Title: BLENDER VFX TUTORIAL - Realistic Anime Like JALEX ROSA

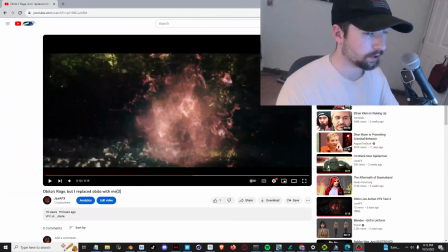(0:00)
Hey guys, so today I will be- whoa this is way too big. I will be breaking down how I made my Obito's Rage.
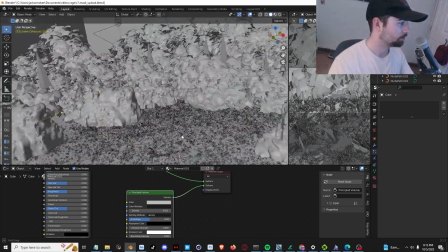(0:08)
Anyway, so this is the environment I used. It's just trees and then some grass.
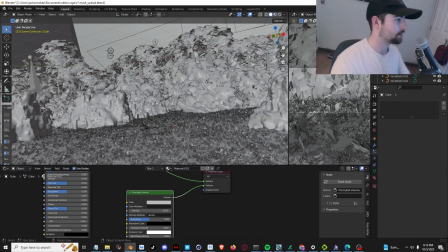(0:14)
It's really simple for just a 3D lane. I didn't need much. So there's these four particle systems that I use.
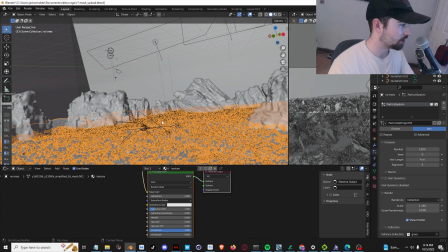(0:22)
One's a tree, one's actually named, and then there's this grass field that I have. I separated them, so the grass was clipping weird, so I just put the grass on a separate layer.
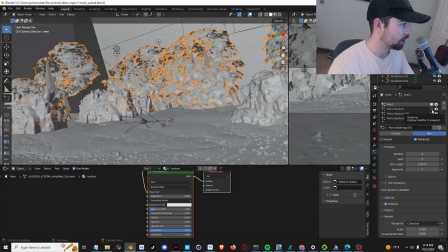(0:31)
So I put giant trees in one, which was very scarce, and then medium-smaller trees, and then they were like a ton of them. Even smaller trees for the bottom, and then medium-sized trees just to fill in everything else.
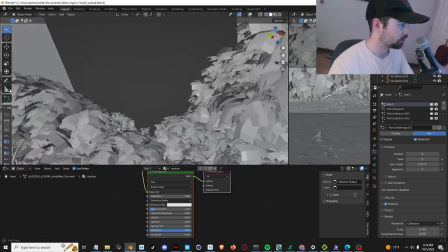(0:43)
I made this, and it looks really scattered, but this is really how trees are. They kind of just grow all over each other.
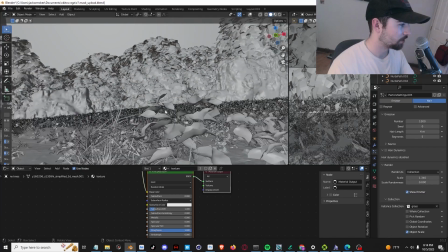(0:50)
If you want to make a particle system,
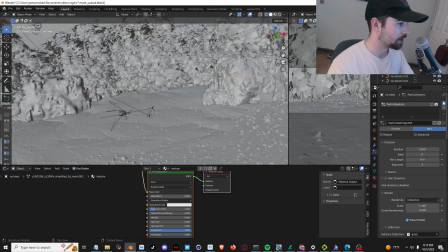(0:52)
all you really do is, um, just gonna click over here, and then you get some hair, but it's gonna start out as a emitter, and then you click here.
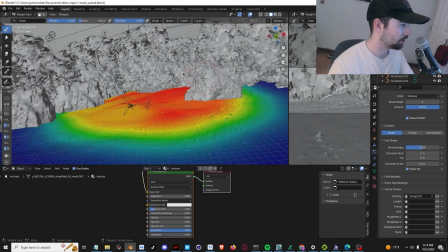(1:00)
You get a white paint. And then you have all your, yeah, of all the, the red is the, like, the highest density, blue is, like, no density.
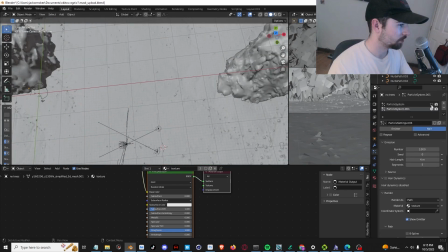(1:09)
So that's where I put all my grass at. And then if you look up here, if you just hide that, it's the same exact group for the, for the grass. So if you look here,
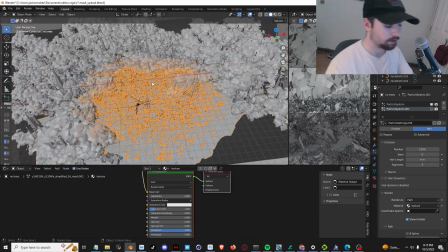(1:18)
grass is there. so see it like fades out nice um anyway I rendered that and I
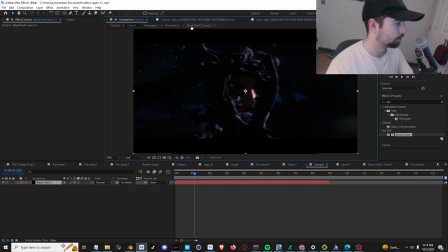(1:27)
and I got to this part and this is where I kind of started compositing obviously because
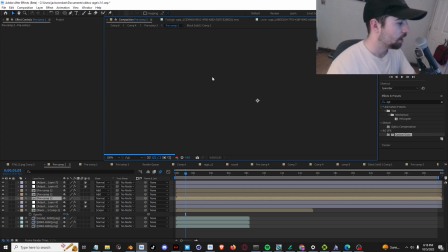(1:31)
I rendered out everything there wasn't too many layers to go through there was only like
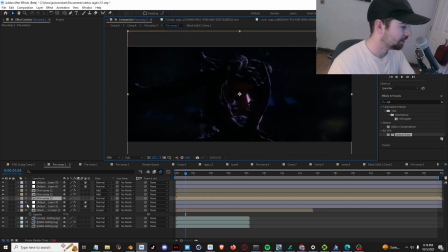(1:36)
two for this one the max I had was like four probably so it's not bad so I had one two I actually had three
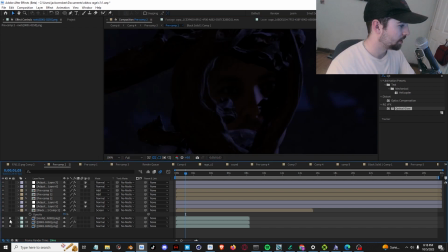(1:44)
this is I lied I had three for this one so i had um the roots i i just was still ahead of me because i didn't really need me
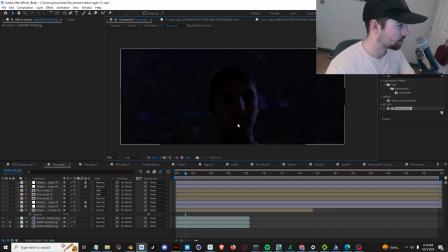(1:52)
to do much i just need that little reflection that actually didn't show in the final one it was kind of sad um roots and
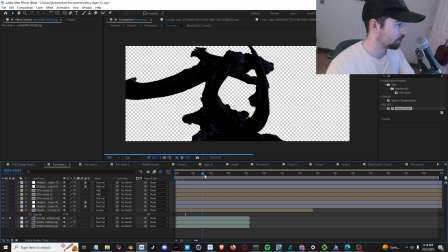(2:00)
the roots is a pain in the butt to make because you have to like make it all like go around around town and then it zooms in but once
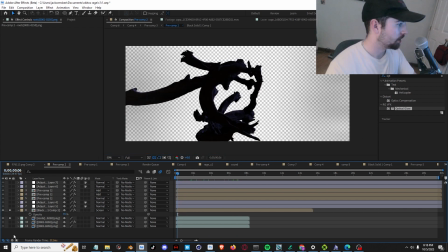(2:07)
i got that i like the final look that i got it looks cool anyway so i started with this natural fog vignette that kind
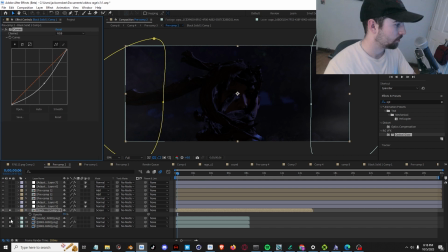(2:15)
of and then i put look curves on it because it was way too light wait so then a color grade i'm not sure this is a color grade this is a curves color grade kind of makes everything pop and then there's the eye
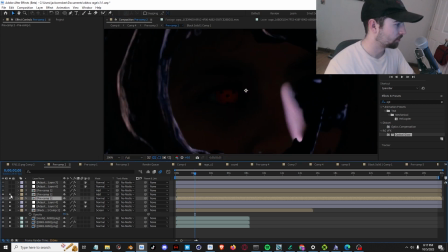(2:29)
move it up a little bit there's the eye extra glow for the eye another extra glow for the eye very surprising more glow and then this is just the final curves i always like putting a final curves over
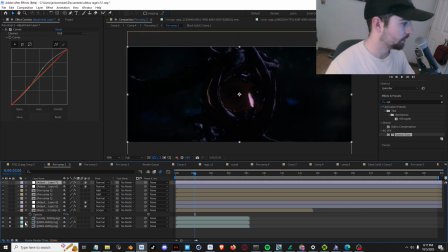(2:42)
everything once everything's together and overlaid but can make things just sit together so because it just i don't know it darkens a little bit but it makes look better anyway
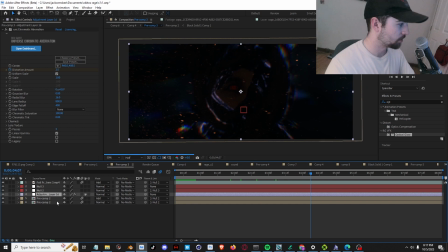(2:53)
did embers just to make it look a little bit more extremely chromatic aberration it's a really easy effect if you have the money
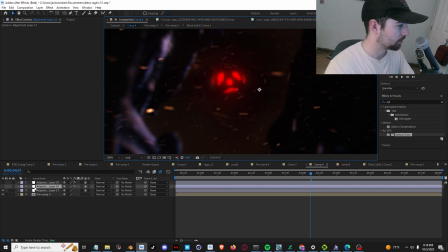(2:59)
i put a final glow in the eye just to just to really sell it because it goes from really dark and crystal-y to really light and i just i don't I wanted that effect,
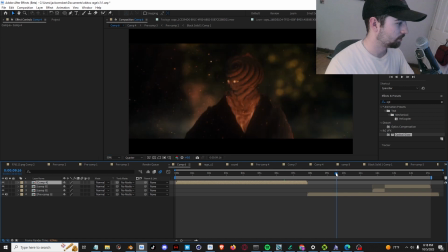(3:09)
yeah, and this is the final thing next scene and we're like the explosion all that stuff happens
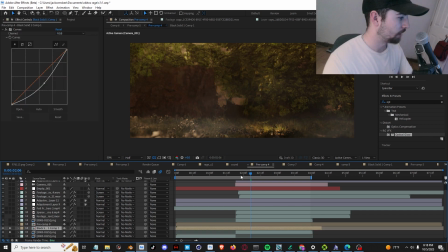(3:15)
We start with the CG layer, add some fog just give a little bit more oomph and Then for this displacement there's an effect called chromatic displacement also by red giant and it really helps with the